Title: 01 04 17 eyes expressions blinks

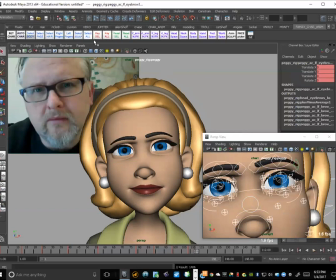Okay, select all, set a key.
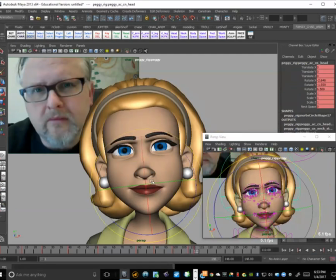So usually in your work, you don't want to break the fourth wall, but this sort of stuff is more for studying animation,
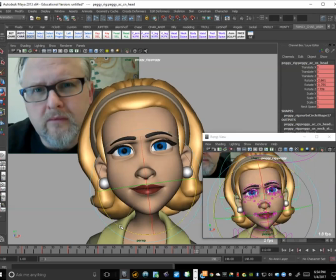for studying like what's going on, like with the eyes and the brows and how subtle head moves are, you know, the body, like what kind of rotations do we have there, what's the timing of it. So all this stuff goes into your memory banks for when you're starting to animate like your acting shots.
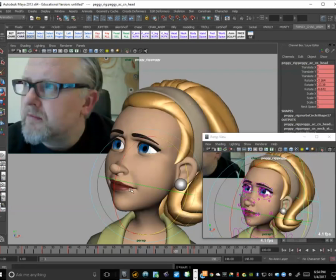So we're doing something kind of subtle this week, but like next week we'll do something very, very broad,
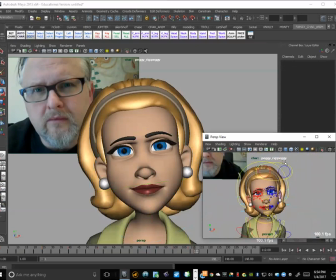and maybe we'll test out the troll character for that. Okay, so a little teeny tiny adjust with the eyes.
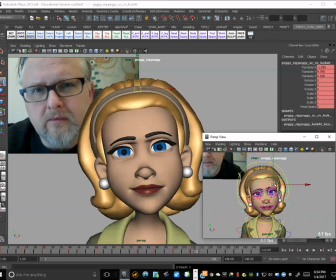Okay, little rotation with the body.
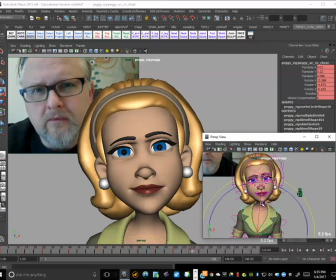Again, just to keep it connected, because you can see, like, if you're watching in this window right here, you feel like it just disconnects right there because like the body just completely stalls out, right? So we'll just get a little bit of rotation happening just to keep it connected.
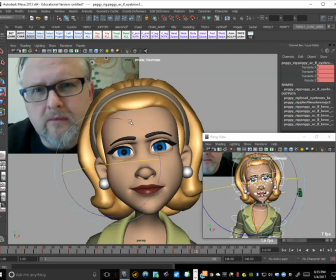Okay, select all, set a key. And then we get this little bit of a tilt over, right? So let's go ahead and hit that in there.
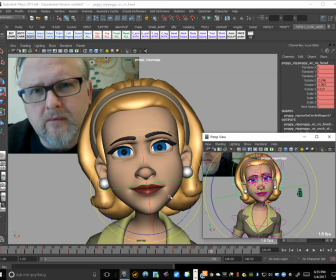Okay, so tilt with the body. Looks good, okay. And then we get the tilt with the head.
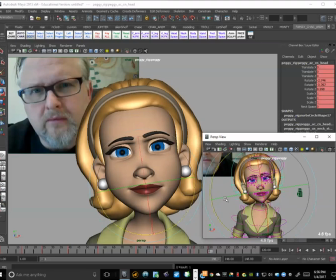Super subtle, okay, good.
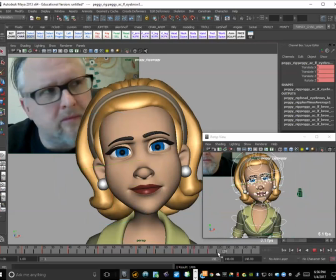All right, and then we get the little arc and head turn right here, right? So again, just kind of looking for where like that motion blur kind of comes to a stop, so somewhere around there. Okay, boom, hit that.
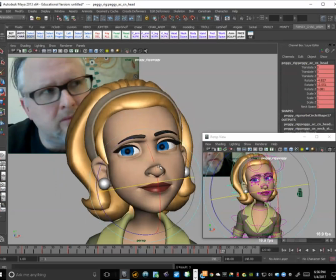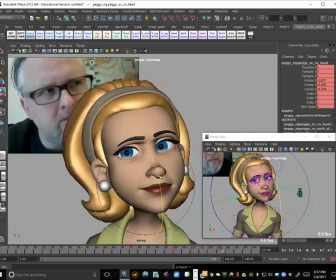Okay, and then grab the eyes, get them over here.
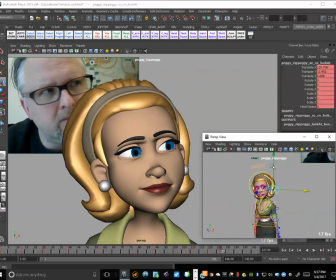And again, I'm going to use the same sort of thing. So I'm looking in this direction. So I want to try and make like this brow just slightly higher, just to give it that directionality.